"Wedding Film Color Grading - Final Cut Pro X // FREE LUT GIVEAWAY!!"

mmm apologies for the clutter. Hey guys this is Adam and in this video I wanted to show you my color grade which makes my films look like
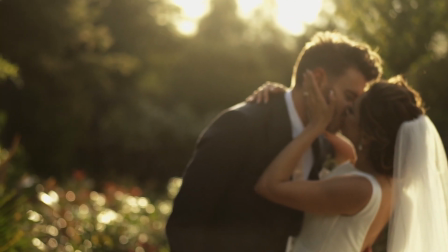this and I'm also going to show you the thought process behind it, the settings I use and drumroll please for the first time I've created and I'm giving away to you guys a free downloadable LUT. If you don't know what a LUT or a look-up table is there's plenty of resources on online go to Google but it basically means that you will be able to have my color grade to use in your own films so you guys can have that and use it as you please. A little gift from me so watch till the end of the video for details on that. So I get asked all the time about my color graded settings and how I achieve the look that I have in my films and
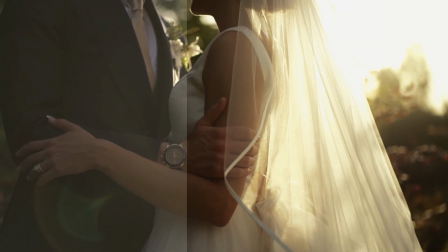as you can see on the screen now there isn't a huge difference between the raw footage and the graded results.
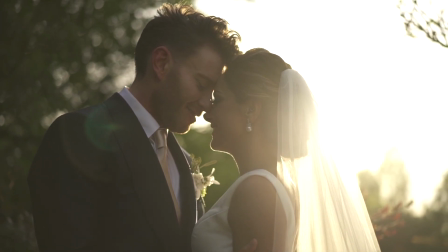I don't shoot raw footage in S-logs or a particularly flat profile and I don't grade heavily.
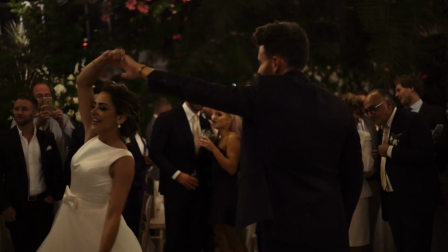It's just a subtle little boost, a little enhancement that brings out the earthy tones, the greens, the browns and it sort of enhances the blacks and shadows. For me it works great on greens and out outdoorsy kind of earthy footage and in natural light it's brilliant too but i also needed it to be subtle
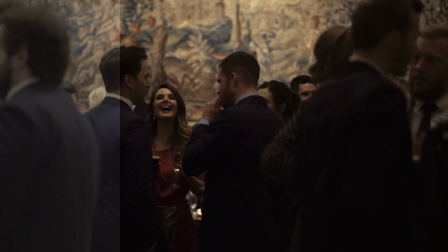enough to work indoors when you might have a bit of a yellowish tone or you're forced to use artificial lights or you're in a teepee
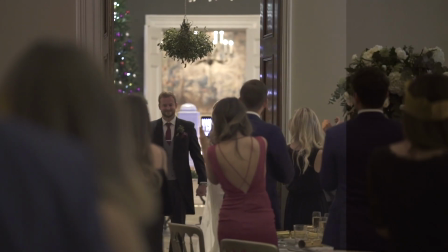and the white balance is hell this grade still works for that and it means that i can have one look that i can apply over everything and because of that my color
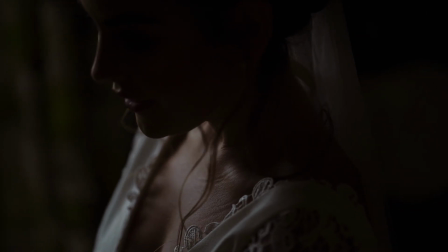grading process takes a matter of minutes it's literally a copy and paste drag and drop over everything and it's really simple and it's exactly how I need it to be for a speedy sort of workflow. Now of course it all starts with the picture profile that I use. I shoot on Sony Alphas and I've adapted picture profile one in those cameras to suit my needs. I've tweaked the settings a little bit so that it suits the kind of look I want to go for. And then in post-production I use Film Convert attached to Final Cut Pro. It's a plugin that you can use for any editing software but in this case FCPX.
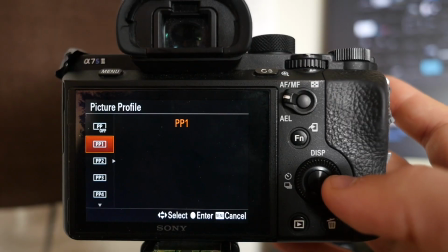There is a video on this channel already that takes you through step by step the pitch profile settings that I use in camera the film convert
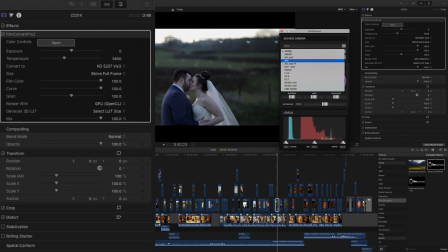settings in Final Cut so rather than repeating myself go and check out that video for a full breakdown I'll link it down below and you can follow
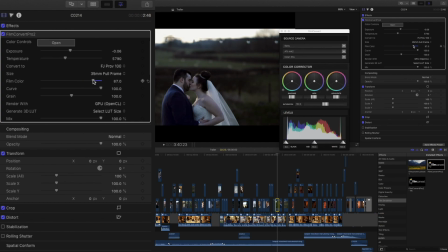that and you can play around with film convert to improve your color work and kind of get the settings that you want to go for but if you don't want to bother with that you can now have my grade as a downloadable LUT I'm a bit excited about this. So for access to my luck that you can import into your project be it Final Cut, be it Premiere, whatever you use, I am giving this away for free. All I ask is that if you're not already please subscribe to the channel, please like and share this video with friends and follow me on Instagram and that way you can stay up to date with all my latest wedding videography related content and all the links are below for doing all that.